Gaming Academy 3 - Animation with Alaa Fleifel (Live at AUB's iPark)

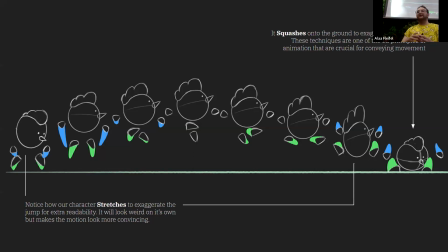And those details emphasize the speed, the weight at which the character is landing on the ground. Come in the calm of the character, some calm, يمكن.
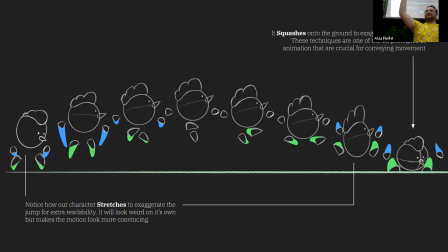It's a secondary animation that follows the chicken and emphasizes the motion.
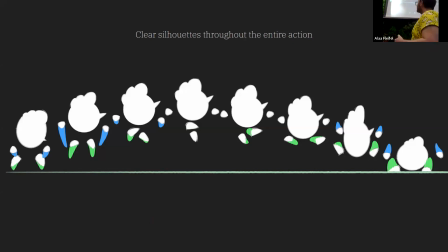Come in. So basically, have fun. So, كرمال silhouettes, this is what I meant by having clear and readable silhouettes. At each step of the action, we can understand the character's form, we can recognize the character without seeing the details.
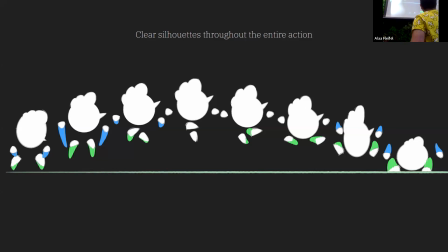And we can understand the character each step of the way. Heck, at any point is the environment, or there was like a black and white scene.
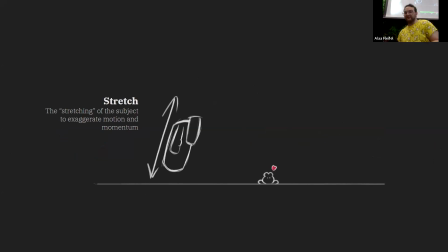We can still recognize the character we're studying. So this is an example of the stretch. It is the exaggerated motion and momentum of a subject as it stretches,
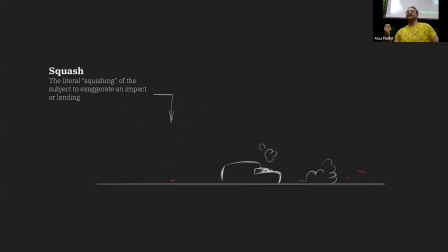and as it kills a rabbit. The squash is the literal squishing of the subject to exaggerate its impact on landing. So this is how you utilize squash and stretch.
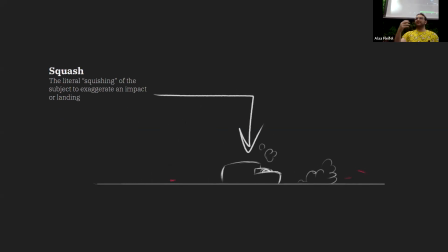بس مثل كل شيء بدنا squash and stretch ومثل بهارات. It's like it's a seasoning. It's not the entire dish. So the entire animation can't be squash and stretch.
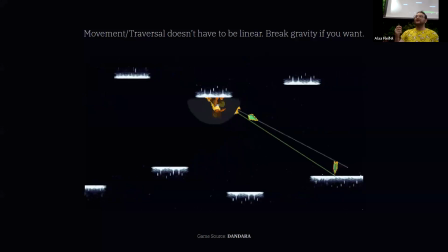It sure as hell can't be sneers. إذا ما حدا لعب دندارة. The movement is quite interesting. The motion doesn't have to be linear. You can break gravity, you can utilize the environment to your advantage, especially if you're designing a platform, and that's where the fun happens.
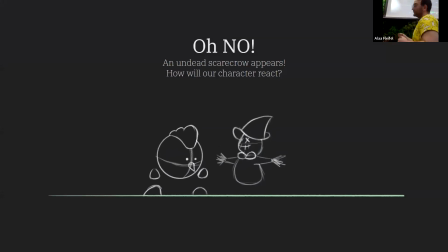Oh no. An undead scarecrow appears. How will the character react?
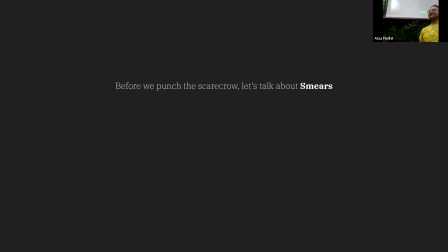Before we punch the scarecrow, let's talk about smears. So, تعرفوا لما توقعوا عصير توت بالجلاية؟ كبيرة زي. Yeah, this is sneers. Okay.
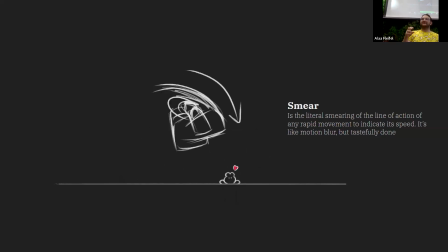So sneers is the literal smearing of the line of action of a rapid movement indicate its speed. And the reason why smears are important is because without them, the actions might not be readable.
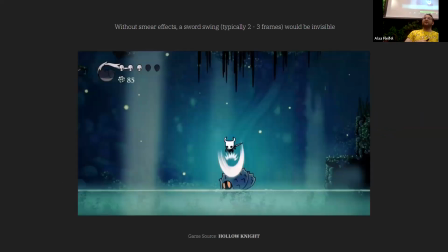They're incredibly fast. So for example, in Hollow Knight, the sword swing is 2 to 3 frames. you wouldn't be able to notice it without smears. Smears literally show you the entire action in the static frame.
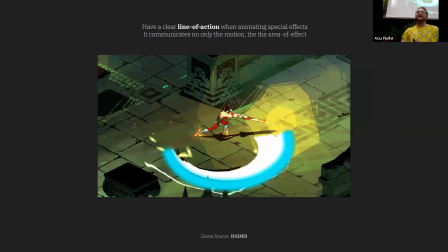In Hades, the same principle applies. The sword swing, again, is maximum 5 frames.
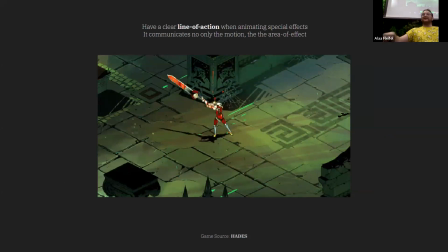Most of it is on the easing out. So the smears allow you to register where the sword is swinging, and this is very important for designing the gameplay so you know where you're landing the blows.
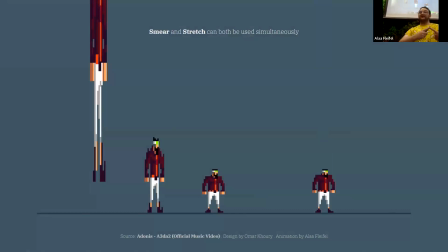Smears and stretches can be used together. It can register teleportation actions. It can allow us to show
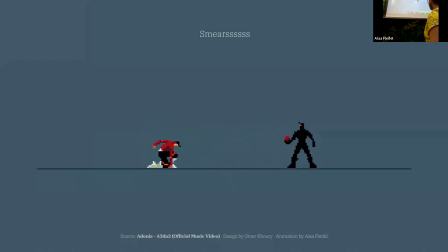khalas, fast movements, okay? The character moves really fast. This is a shadow character that snatches the character's heart. And the more exaggerated the action, the more smears you use.
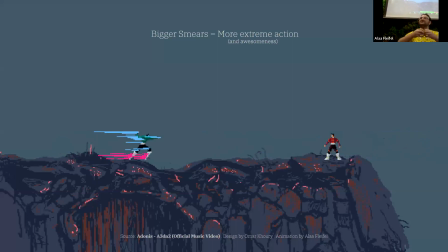So don't be afraid to use smears to exaggerate extreme actions with a lot of assets.
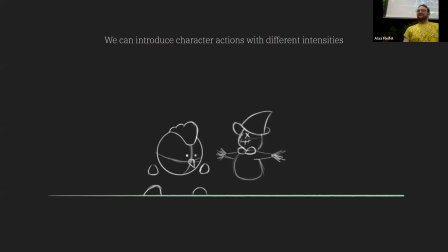Okay, so hala, we can introduce the character's actions in different intensities. So we can have the chicken punch.
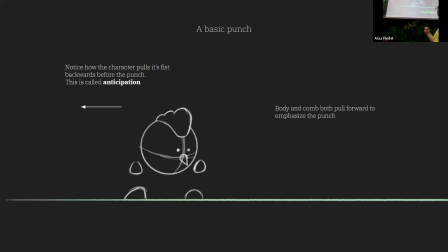And notice how the chicken pulls its arm back. Hala, it's supposed to be a wing, but let's just say that the chicken has a fist. Another principle of animation is called anticipation. And when the chicken winds its fist backwards, Ashraf, that could be the course.